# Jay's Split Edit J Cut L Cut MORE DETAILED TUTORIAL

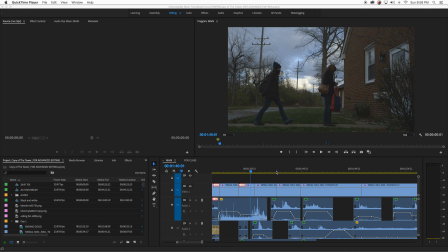Okay, while trying to do this little tutorial, I learned that while recording the full screen QuickTime Premiere will stutter when it's playing back. So just sort of ignore that. Luckily, we're not doing a lot of video right now. This is about audio editing.
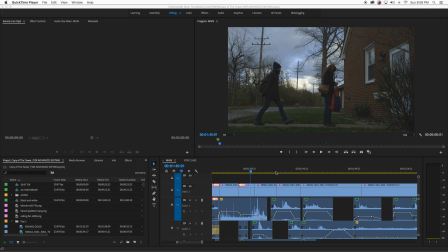I want to talk about the basics of an L cut and a J cut, a split edit, leading in the audio or the picture before, and the basics of dialogue editing. So this is a little scene from a film I shot a couple years ago called The Tower.
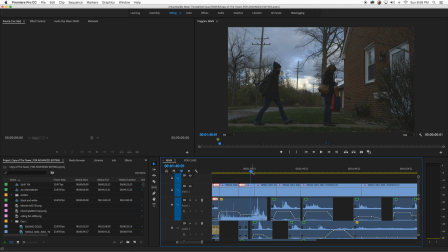This is a little homeless girl is trying to get some help from this woman in this house. First she goes to rob her, and then she tries to make up a story. But I'm just going to watch about 15 seconds of this, and then we'll talk about the editing.
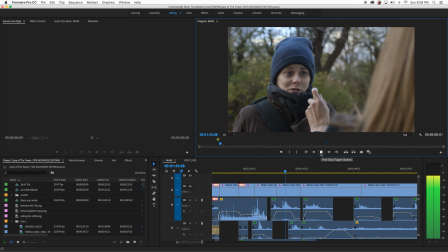Don't. I'm sorry. I didn't mean to startle you.
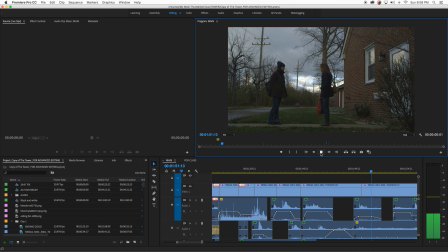Sweet girl. I'm lost. You're lost? I ran. I was in a bad home. I'm trying to get to Virginia.
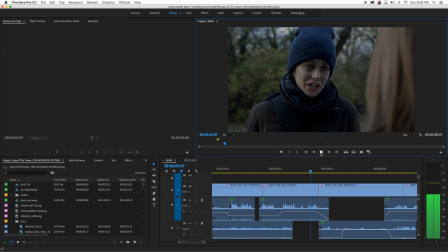My grandmother's there, but she can't drive. Oh.
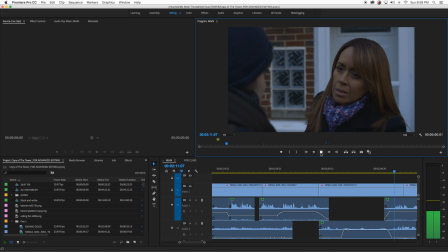Well. Okay. Just hoping for a meal or a few dollars so I can keep moving.
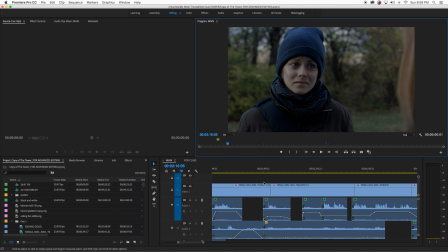Okay, so there you go. Some basic dialogue, two people talking.
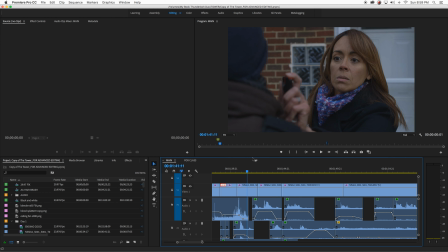Very basic conversation scene. Let me expand this for you.
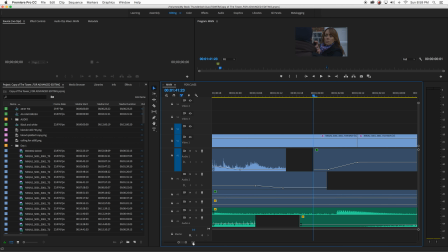So an L cut or a split edit is when the actually going this way would be a J cut. It's when the audio leads the picture.
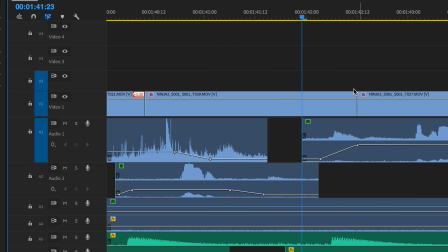So right here, I keep going to point and I realize I can't point.
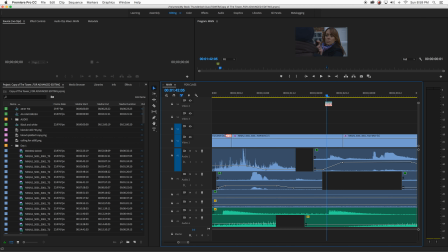The audio leads the picture a little bit.
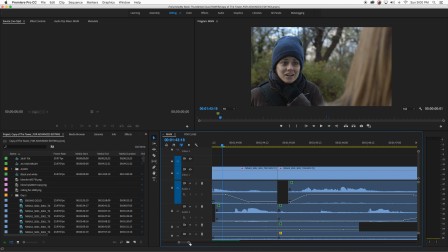I'm sorry.
It's just a breath. Here's a better example down here.
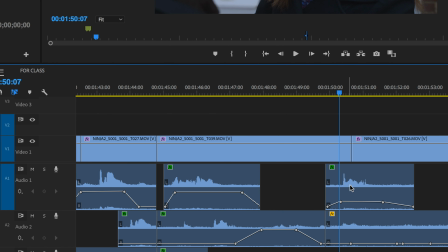Here you can really see how the audio down here is before the picture.
I'm lost.
So it sort of leads into the edit. The audio leads into the edit. Then an L cut is the opposite.
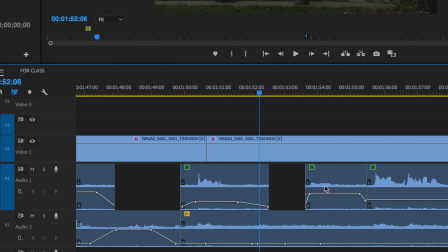That would be when the audio comes after the picture edit.
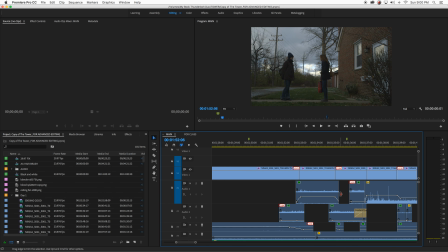I don't have an immediate example right there. Here's an obvious example at the very, very beginning.
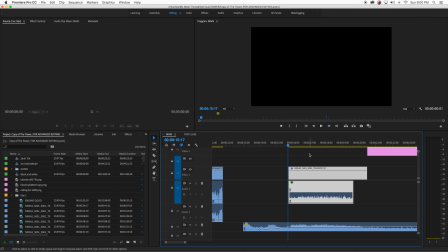We introduce a train, and we hear the train before we see it.
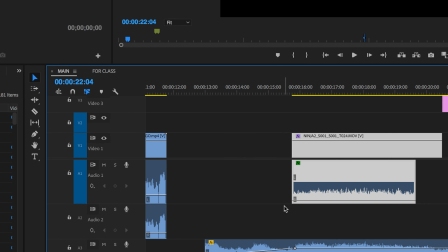So there you can totally see it. Here's the audio down here, ramping it up.
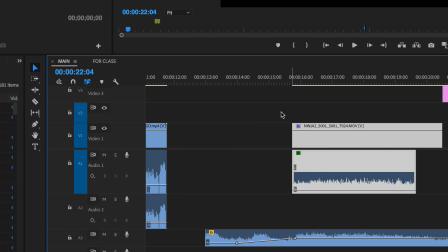Then here's the video. It starts right here.
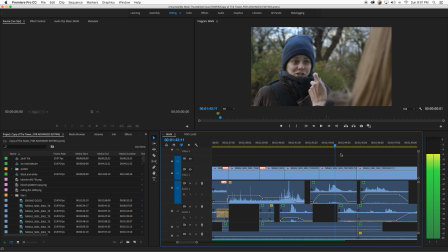And what's important to remember when you're editing dialogue is to really hide the edits.
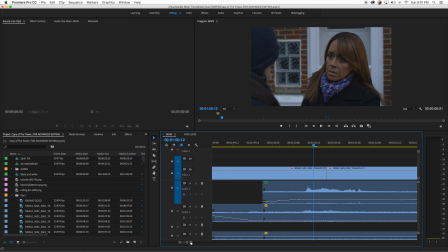We want to not put the audio edit with the picture edit. You want to make it invisible. You want to make it seem seamless. So that's why you can see the dialogue is always overlapping between the picture edit.
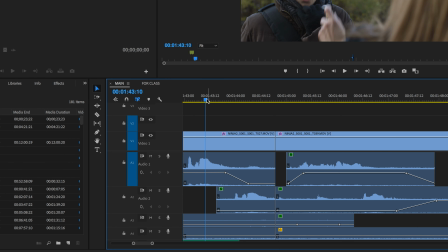So here's the picture edit up here, but I dial the audio down here, and then I dial it up over here. My ambient track down here fills in the gap.
Sorry. I didn't mean to startle you.
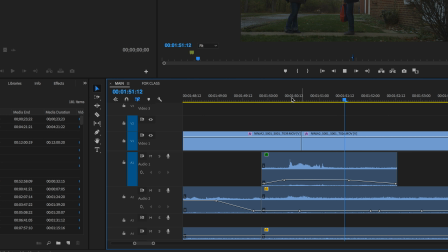Sweet girl. I'm lost.
There's a great example of the J cut right there.
Girl. I'm lost.